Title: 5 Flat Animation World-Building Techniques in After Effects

We have a handful of world-building tutorials on our channel, but we don't have so many that are mostly created inside of After Effects.
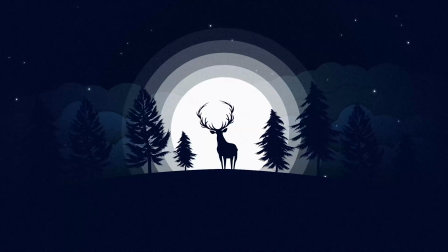So in this video, I wanna talk about how you can build your own motion graphics world-building scene right here inside of After Effects. Hey, what's going on, internet? This is Josh Noel from SonduckFilm. Welcome to our channel. If you're new here, be sure to hit that subscribe button. Please be sure to smash that like button because those likes are helping out this channel so much. So please hit that like button. So let's jump in and let's talk about how we can put together these really cool motion graphic scenes that can be used for, you know, your explainer videos for clients, or if maybe you're producing educational content here on YouTube, which I would love to see. So be sure to link those in the description if you do that type of work. But let's jump in, let's get started.
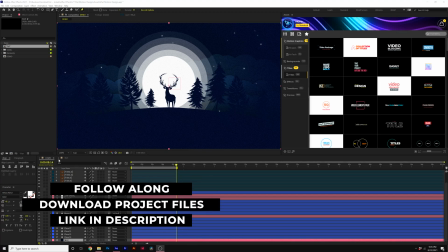All right, so one thing I realized that not everyone's gonna create the same exact scene as I'm gonna create. So I wanna talk about the mindset and how you can put together your own scene, and, you know, go through each of the steps.
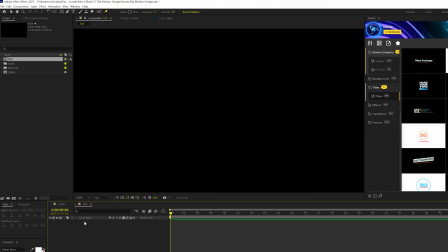So we'll start with a blank composition. The first thing you're gonna wanna do is just set up the environment.
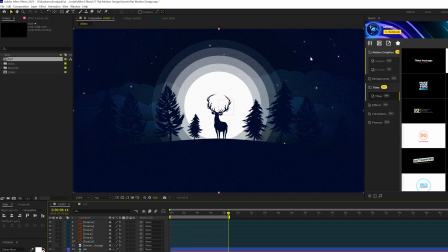So mostly the background or the sky, you know, any flooring, you know, foreground objects.
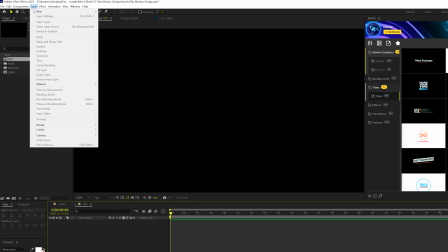Start with the basics, the shell. So we'll go ahead and go to layer, new solid, and we can just call it sky.
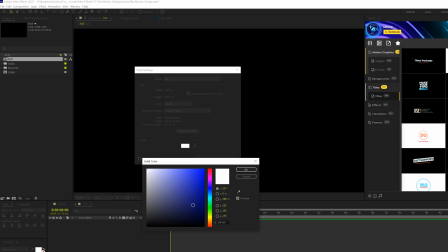And I'm doing a night scene as you saw in my demo there. So I'm gonna come here and just do a very dark blue, kind of like so, and click OK.
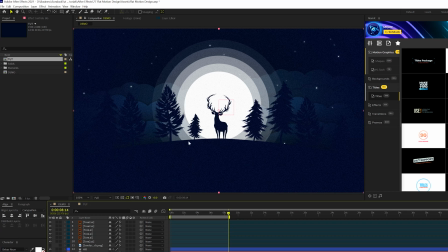All right, so I have this solid here. Next thing I wanna create is this hill or the foreground land for my scene.
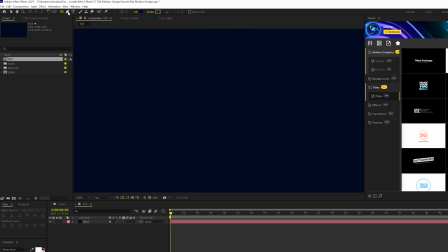Really easy to do. We'll come here and I'm gonna grab the ellipse tool. You can grab the pen tool to create your own shape, or the rectangle tool if you want your land to be flat.
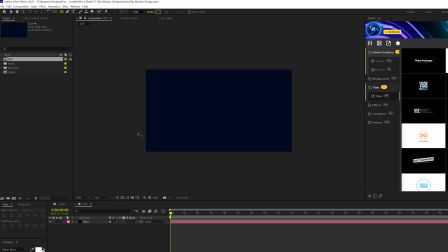But I wanna use the ellipse tool, and I'm just gonna come here and create an ellipse like this.
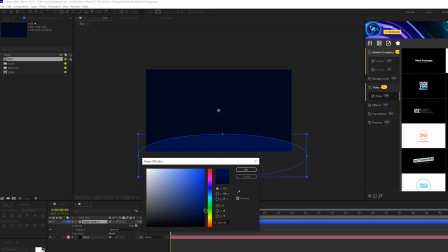And I'll come here to fill here at the top, and I'm gonna keep the color that I have here, but you wanna kinda keep it in the same shade. You wanna know your color palette.
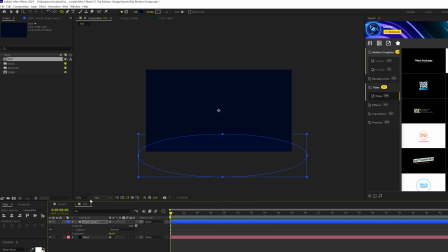So once again, my scene's a night scene, you know, it's gonna be dark, you're not gonna be able to see the foreground. All right, so this doesn't look like much, but this is a great start because now we have the skeleton in the scene.
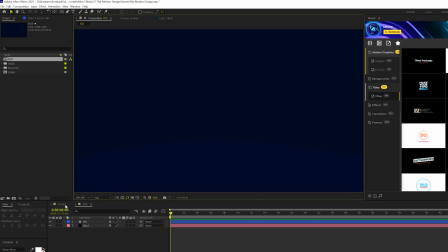The next thing we wanna talk about is creating the central object of the scene. So the central object here is actually gonna be the moon, and then we can build off of this.
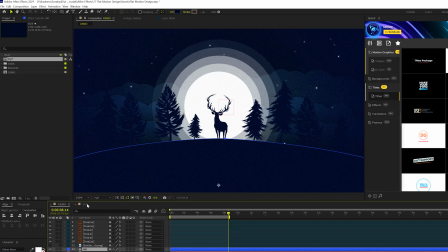So go ahead and create your next central shape. So maybe it's a sky element.
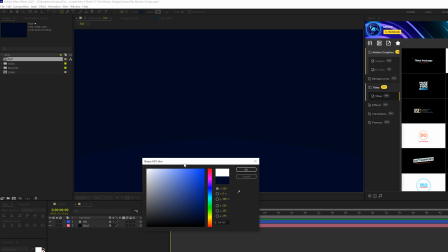They create like a moon, for example. Grab the ellipse tool again. We'll change this color to white, and you draw a perfect circle by holding down shift on your keyboard.
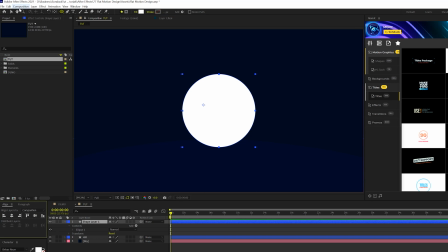And I'll just make sure that this is in the center of our comp, and I'll put this underneath our hill layer. So boom, you see that we have this layering, this depth in here.
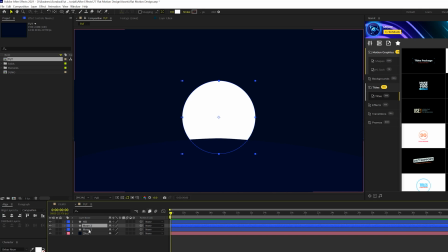So then I can take my moon layer here and just duplicate it real quick by going up to edit, duplicate. And what I'll do is hit S on my keyboard for scale, and I can scale this up. And I'll hit T on my keyboard for opacity. I'll just lower the opacity. This will create layers in the moon.
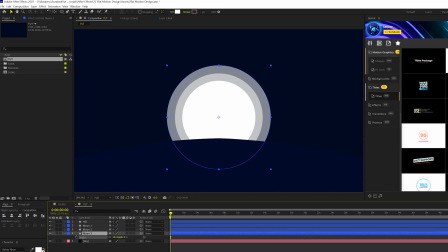And by creating these duplicates, you know, by scaling and lowering the opacity for each one, it's just gonna add a nice lighting effect to it. So now that we have the structure and a central object in here, we now have a, you know, point of reference to start creating other elements and knowing the scale and really start being creative.
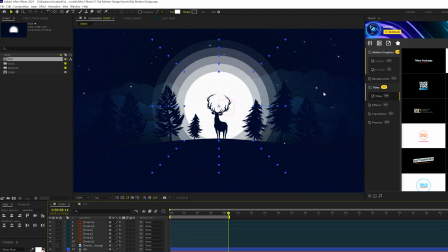So I wanna add some clouds here, as you see, and we're gonna create these directly here in After Effects because it's really easy to do this.
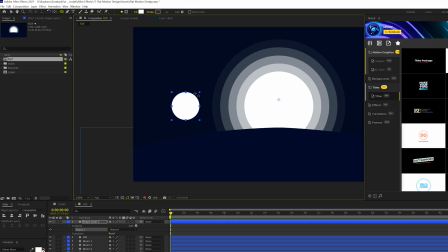So to create some clouds, you just grab the ellipse tool and you just draw a circle. And what I'm gonna do here is just draw some more circles here in, you know, random order, kind of like this.
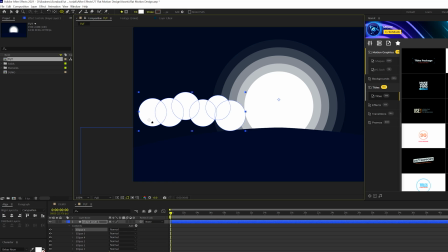And I'm just gonna expand this out to fit up one side of our composition. These are nice, decent, medium-sized circles. All right, and when I'm happy with our cloud, I'm gonna bring it underneath our hill, you know,
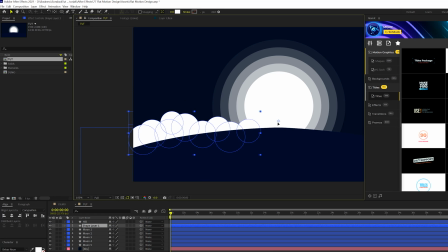and I'll bring this down to kind of hide it as if it's peeking over the horizon, like so. One thing we need to do is shade this with the rest of our scene. So I'll come here to Effect, Generate, and we'll grab Gradient Ramp.
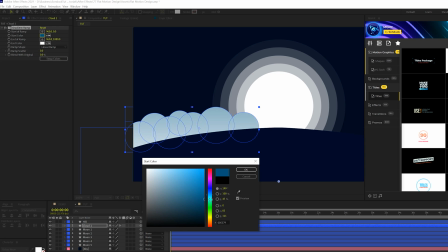And I'm gonna select a very, you know, nice kind of medium blue here, and then go to the end of color and do a dark blue.
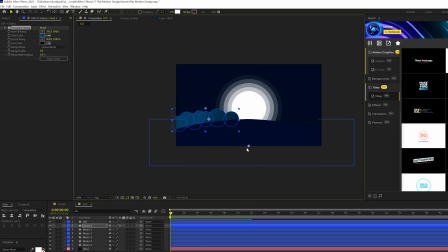And I'm gonna grab our start of color, bring it here at the top, and bring our end of color and bring it here at the bottom, and I'll darken this out even more.
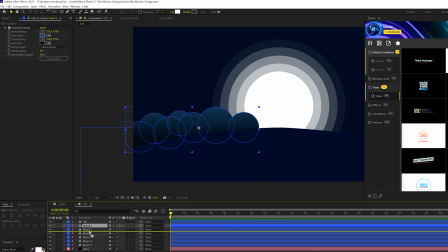I think that's a good start for what we're doing here. And I'll composite this even further and put it underneath our moon. So that looks good. So now what we can do is we can duplicate this layer and we can bring it up. And one thing I want to do is hit U twice on my keyboard, and I'll grab an ellipse here and just variate it, move it around,
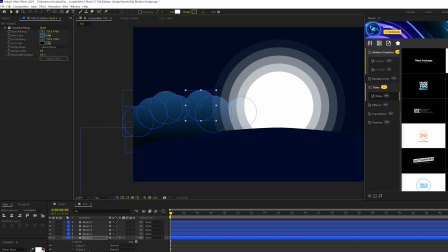and kind of change how things are positioned here so the clouds don't look exactly the same. Now, one thing we need to do is go back to the bottom cloud layer and go to Effect, Perspective, and add a drop shadow to this so we can break this up.